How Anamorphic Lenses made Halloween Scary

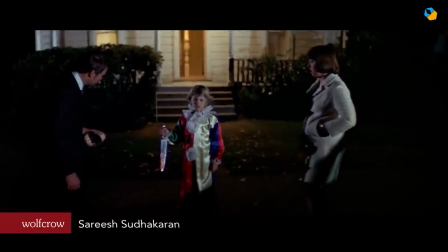0s
Hi, I'm Saris Sudhakaran.
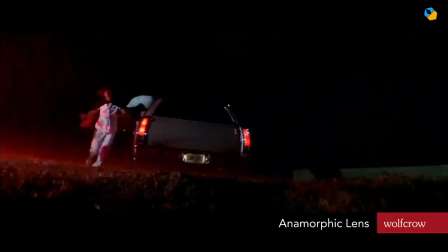1s
In this video I'll show you how John Carpenter used a special kind of lens called an anamorphic lens to scare the hell out of us in Halloween.
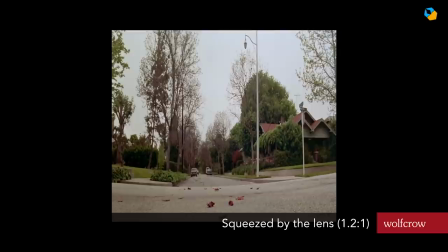10s
Anamorphic lenses are a different type of lens that looks like an oval and squeezes the image horizontally while maintaining the height.
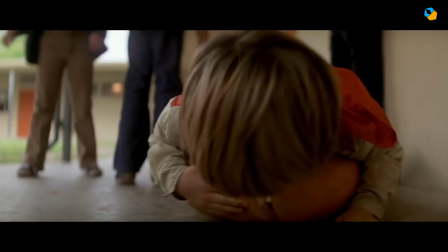17s
Later you de-squeeze it back to its original shape. The big question is, why on earth is this squeezing and de-squeezing useful?
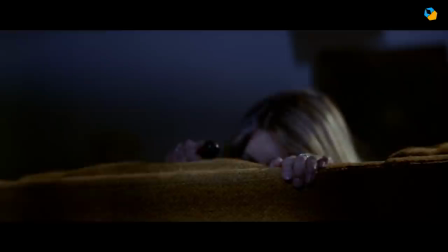25s
It goes back to one of the fundamental reasons anamorphic lenses were invented.
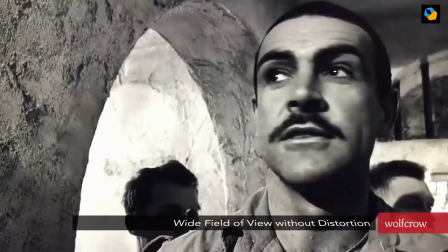30s
You get a wider field of view without the wide-angle distortion. Most times, if you use a wide-angle lens up close, the face distorts.
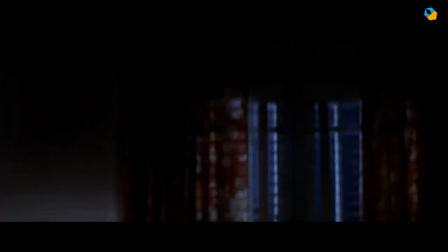38s
It's dramatic, but not very flattering. With anamorphic lenses, you get the same field of view, but the face looks more natural.
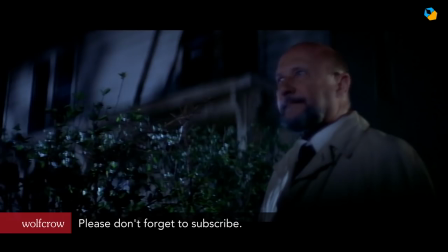46s
There are a lot more cool things to learn about anamorphic, so I'll link to my detailed video guide below in case you want to learn more.
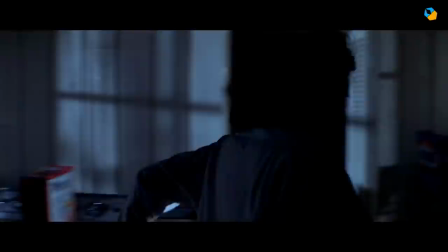52s
But for this video, this one feature that's more horizontal view without distorting faces
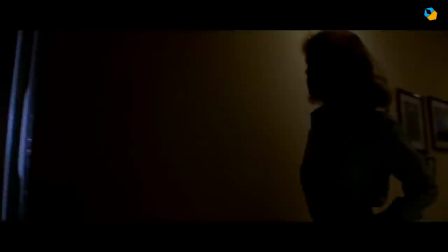58s
made Carpenter's Halloween look different from other low budget slasher films of the time.
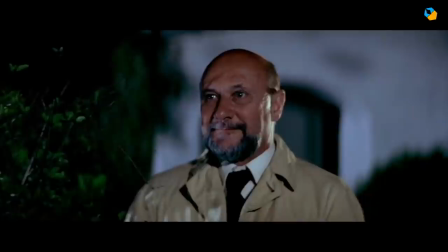64s
Anamorphic lenses are slower, which means they aren't as good in low light as normal spherical lenses.
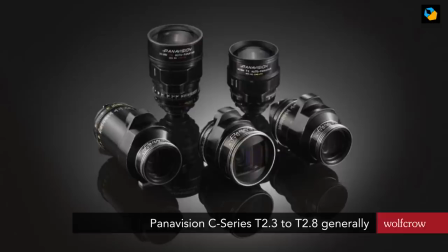70s
That's a disadvantage.
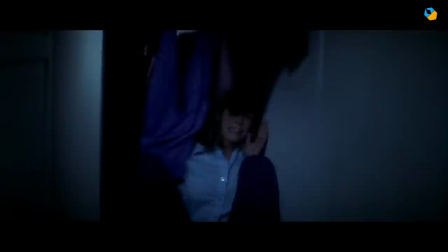71s
For Halloween, they use a legendary Panavision C series anamorphic lenses that only open to about T2.3 to T2.8.
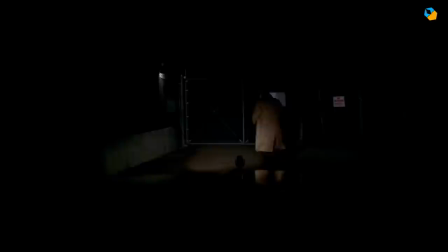80s
Decent, but definitely not that great for low light. and Halloween is all about the darkness and shadows.
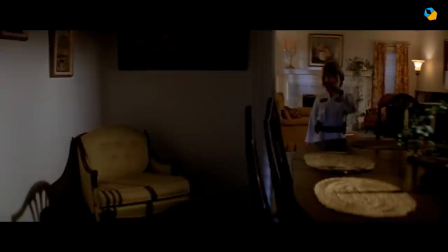86s
Director John Carpenter and cinematographer Dean Cundey could have both used spherical faster lenses and made their lives easier.
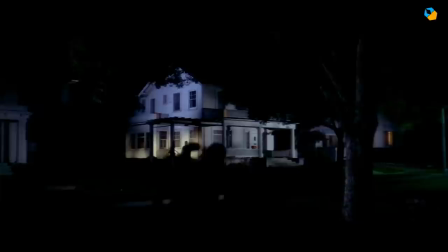94s
Anamorphic lenses are not easy to focus, and they are more expensive to rent.
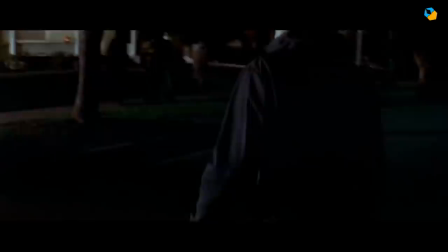98s
A super low-budget film like Halloween could have saved some money by doing what everyone else did.
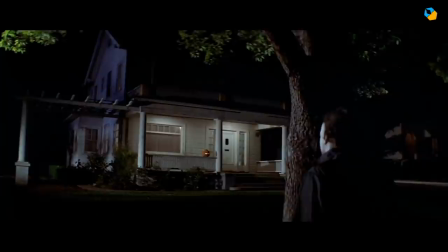104s
But they chose anamorphic,
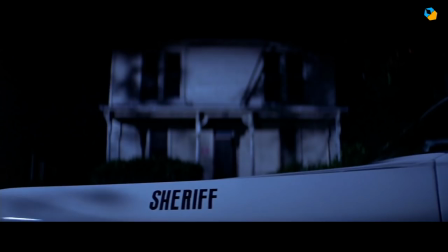106s
and I think it works to this day because John Carpenter is one of the few great directors who truly compose beautiful, anamorphic frames.
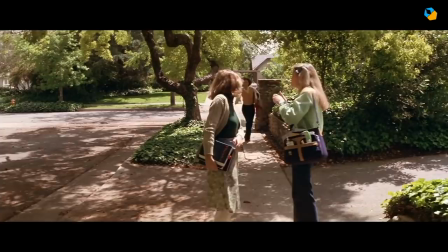114s
It wouldn't have done it if it didn't serve a visual purpose. Let me start with one shot, seemingly innocuous.
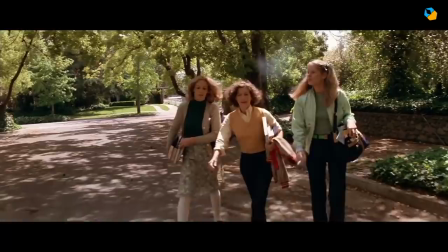120s
It's daytime, peaceful, everything's green, bright and cheerful. A nice neighborhood and three beautiful girls walk down the road.
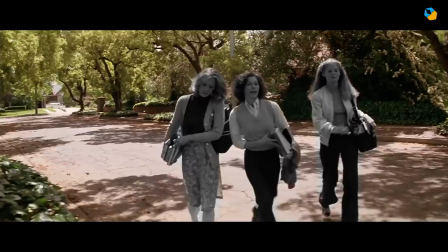127s
A regular lens would have captured all three girls, but not a lot of the background. In this case, you can see the background is empty. Really empty.
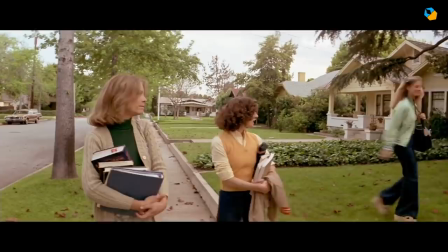136s
John Carpenter carefully builds up the scene from the school all the way to their homes.
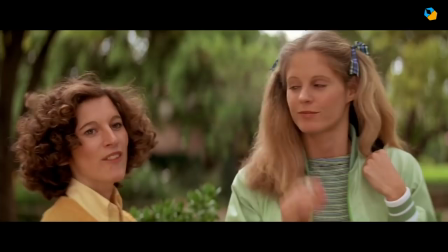141s
We follow their mundane conversation, but throughout every frame,
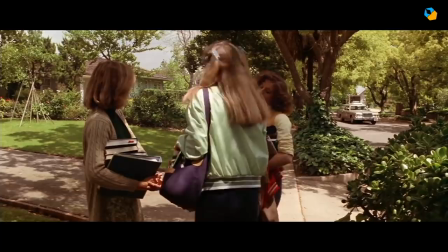146s
what we subconsciously take in is the fact that this neighborhood is mostly deserted at this time of day.
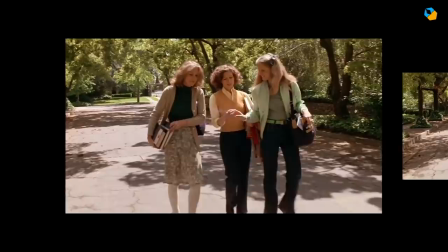151s
You wouldn't get the same sense of isolation with spherical lenses. Here are some shots cropped to a more traditional 1.85 to 1 aspect ratio.
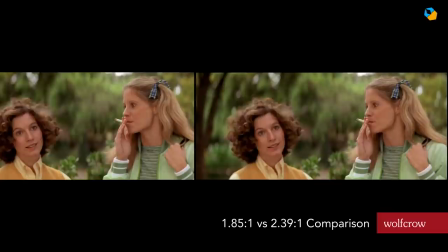160s
You don't really feel quite the same about the neighborhood. It's not about one or two shots, but the buildup of tension in small increments.
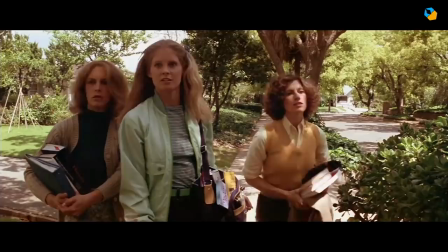168s
By the time the car arrives, we are scared. We know for sure the place is deserted. When one of the girls yells out and the car stops, our hearts stop.
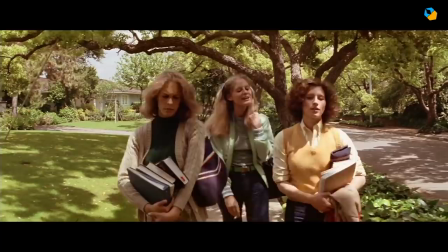177s
This guy would dare to do this in the middle of the day, in the middle of the street, but only because it's empty.
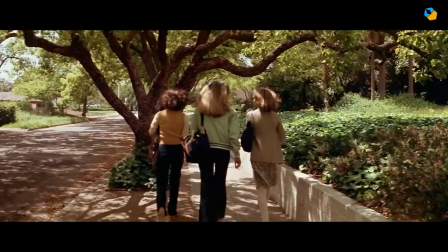183s
If John Carpenter hadn't shown us that, we would be wondering why the girls are so scared.
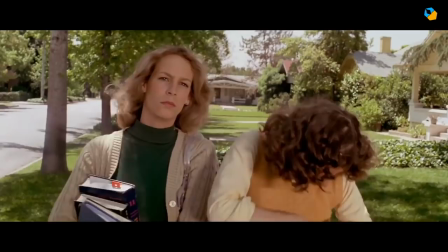188s
Where are the others? But now we know there are no others within easy reach. The same is true later when Annie sees Michael behind the bush.
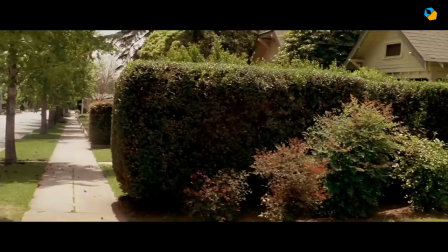197s
There's no place to run or hide, and that makes Mike Myers all the more threatening.
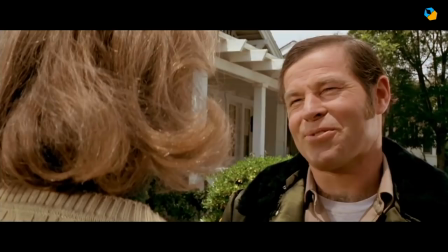201s
And that's also why you get the jump scare at the end of the sequence when Bracket apparently pops out of nowhere, even with such a wide frame.
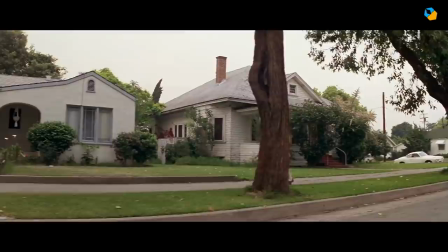209s
This false sense of emptiness is used very effectively throughout Halloween, and the sudden jump scares are more jolting because we've been led to believe the place is empty. Instead of moving the camera around and showing us how empty a place is, Carpenter was able to achieve the same result with greater economy because you could see more.
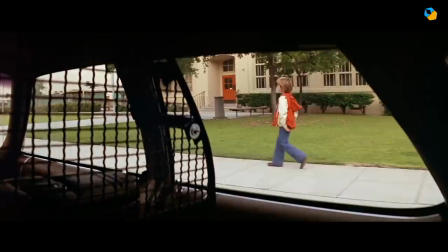227s
And he didn't have to distort faces and make anybody look grotesque, even Mike Myers.
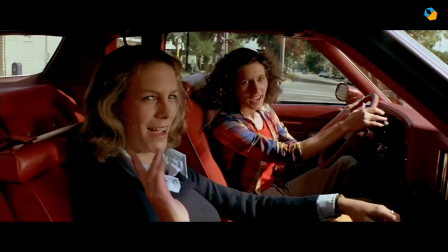233s
Anamorphic lenses have some advantages and disadvantages in framing. One of the great advantages is in car interior scenes.
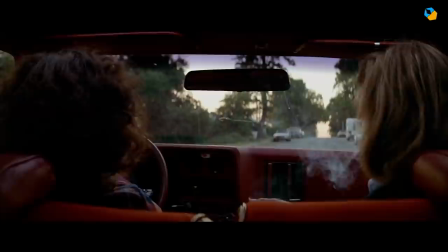240s
You can see the whole car and the person without feeling the camera was cramped up in there.
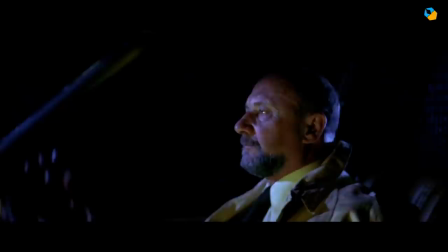245s
The car feels spacious and roomy, not claustrophobic.
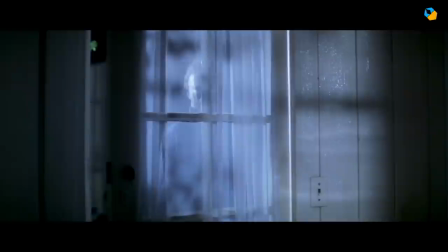249s
Quentin Tarantino uses similar framing techniques in his films. There's another feature of some anamorphic lenses that are important as well. The biggest is called barrel distortion.
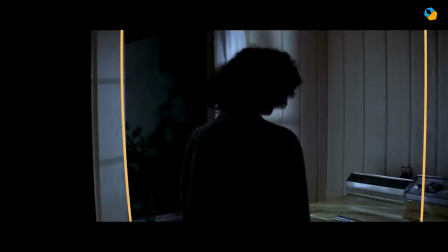259s
Barrel distortion is what you get when perpendicular lines at the edges of the frame bend outwards, like a barrel.
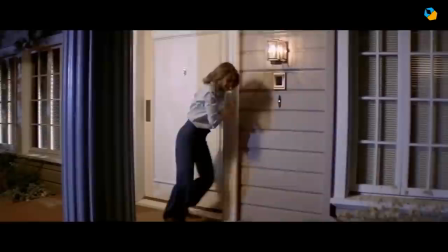266s
Halloween is chock full of such distortions, and they're not always by accident. In this scene in school, you can see how barrel distortion actually accentuates greater space.
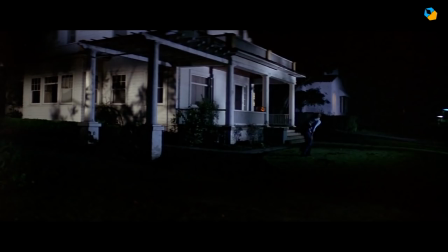275s
It rounds out the world even more so you feel there's greater space between the foreground and the background.
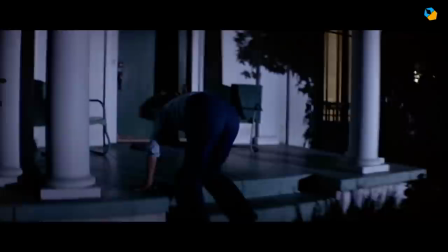281s
This is extremely useful in some scenes, like this one, towards the end when Laurie runs to the neighbor's house and screams for help.
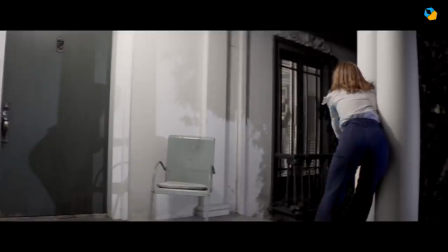288s
The camera is handheld, but you can see how the barrel distortion helps to create more space between Laurie and the neighbors. They're right there, but there's a world of space between them. It was achieved with lenses.
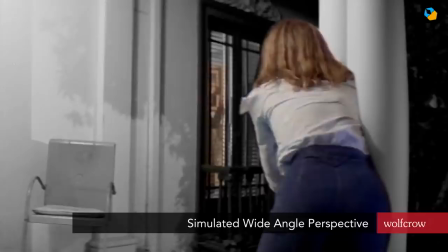299s
You simply wouldn't get the same look with spherical lenses. With a normal lens, you would have to get in closer and the character would become much larger in the frame.
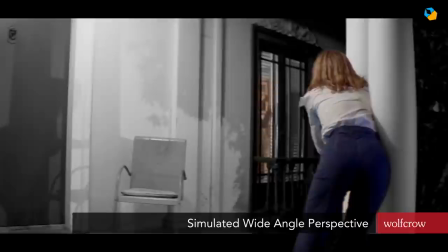308s
She would block out more in the center if you wanted to see the edges. With anamorphic, the characters show more the center and you see the edges as well.
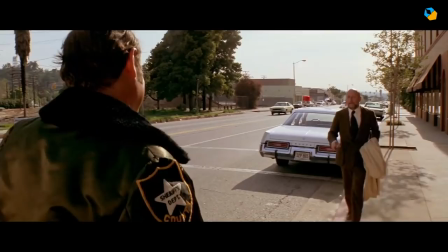316s
A small thing, but it adds up greatly. The whole point of Halloween is how Mike Myers is like the shark in Jaws, a force of nature that will keep on coming.
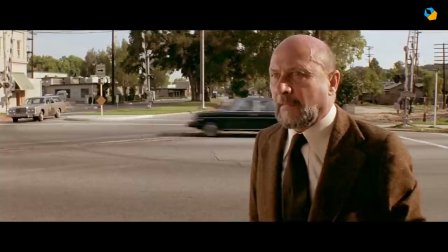325s
In Halloween, you get that sense because the location is wide open, people are all close together, and it still doesn't make a difference to him.
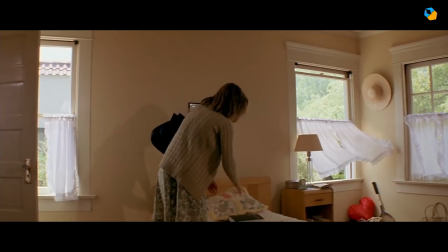333s
He's going to hunt, and that's scary, a villain who comes in plain sight.
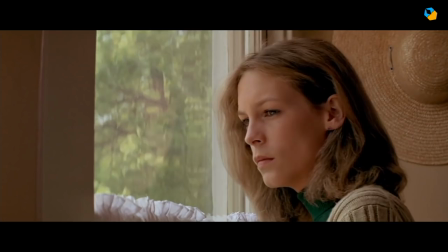338s
The last way anamorphic lenses helped was to get two shots into one.
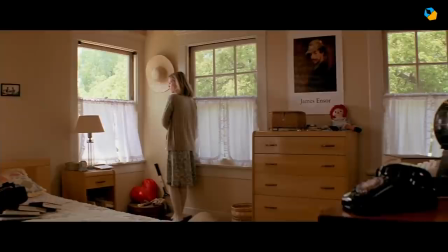342s
Carpenter could basically merge different transitions without moving the camera much, like this shot at the wide room where the camera pulls back to reveal the telephone.
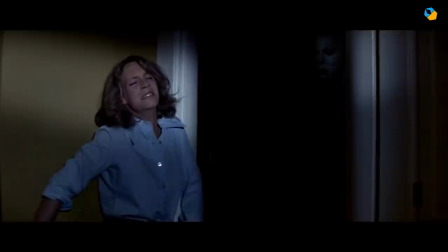351s
The best use of this can be seen in the climax, in the famous shot of Mike popping out from the darkness.
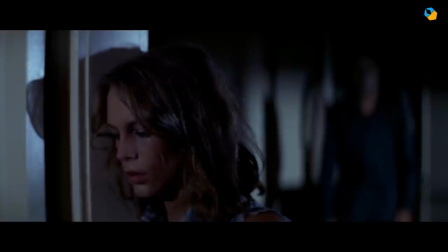356s
He doesn't have to come in from behind, or from under the bed, or behind a door. He's right there, on screen, in the same shot.
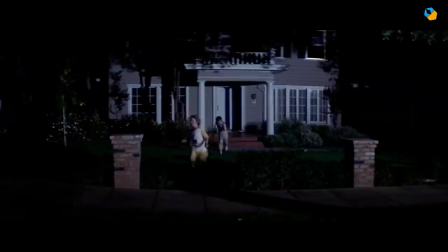363s
Even on an ultra-low budget film like Halloween,
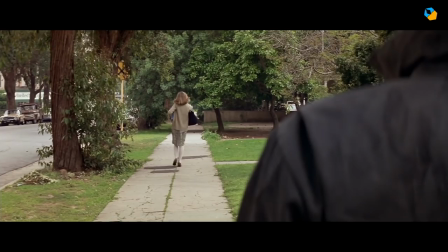366s
John Carpenter was able to use anamorphic lenses to create the world of Haddonfield in a perspective you would not normally see.
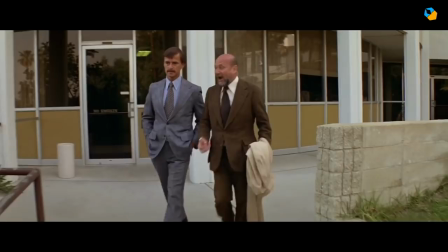374s
It's the sense of space you get with anamorphic that makes it uniquely different.
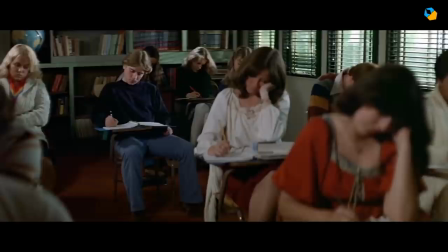378s
If you like anamorphic distortions and blue flares, a lot of lenses can give you that, even on small budgets.
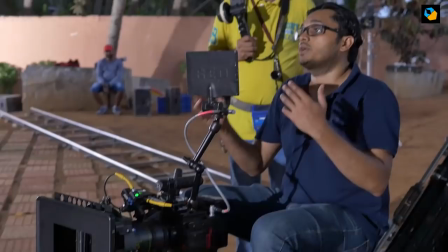385s
He didn't have those back then. If you just want the field of view without all the anamorphic distortions and aberrations,
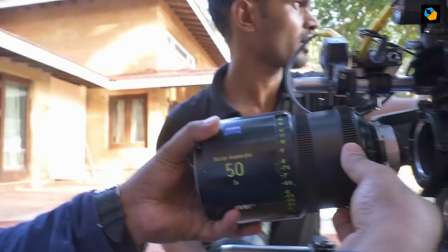391s
you can opt for anamorphic lenses like the Arri Master anamorphics, which are my favorite anamorphics.
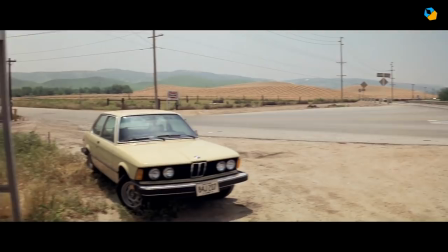397s
I hate distortions, but that doesn't make them useless, it's like different kinds of paint. A painter uses whatever to make art.
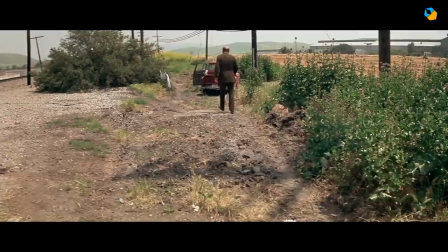404s
And in Halloween's case, piss our pants. If you're planning to make a low budget film, you'll definitely want to check out my free blueprint.
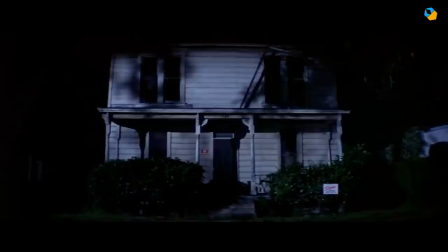411s
You'll find the link to it below. If you liked this video, please hit like and don't forget to subscribe and hit the bell you'll see on the right. Because every time you hit the bell, Mike Myers rises again on Halloween.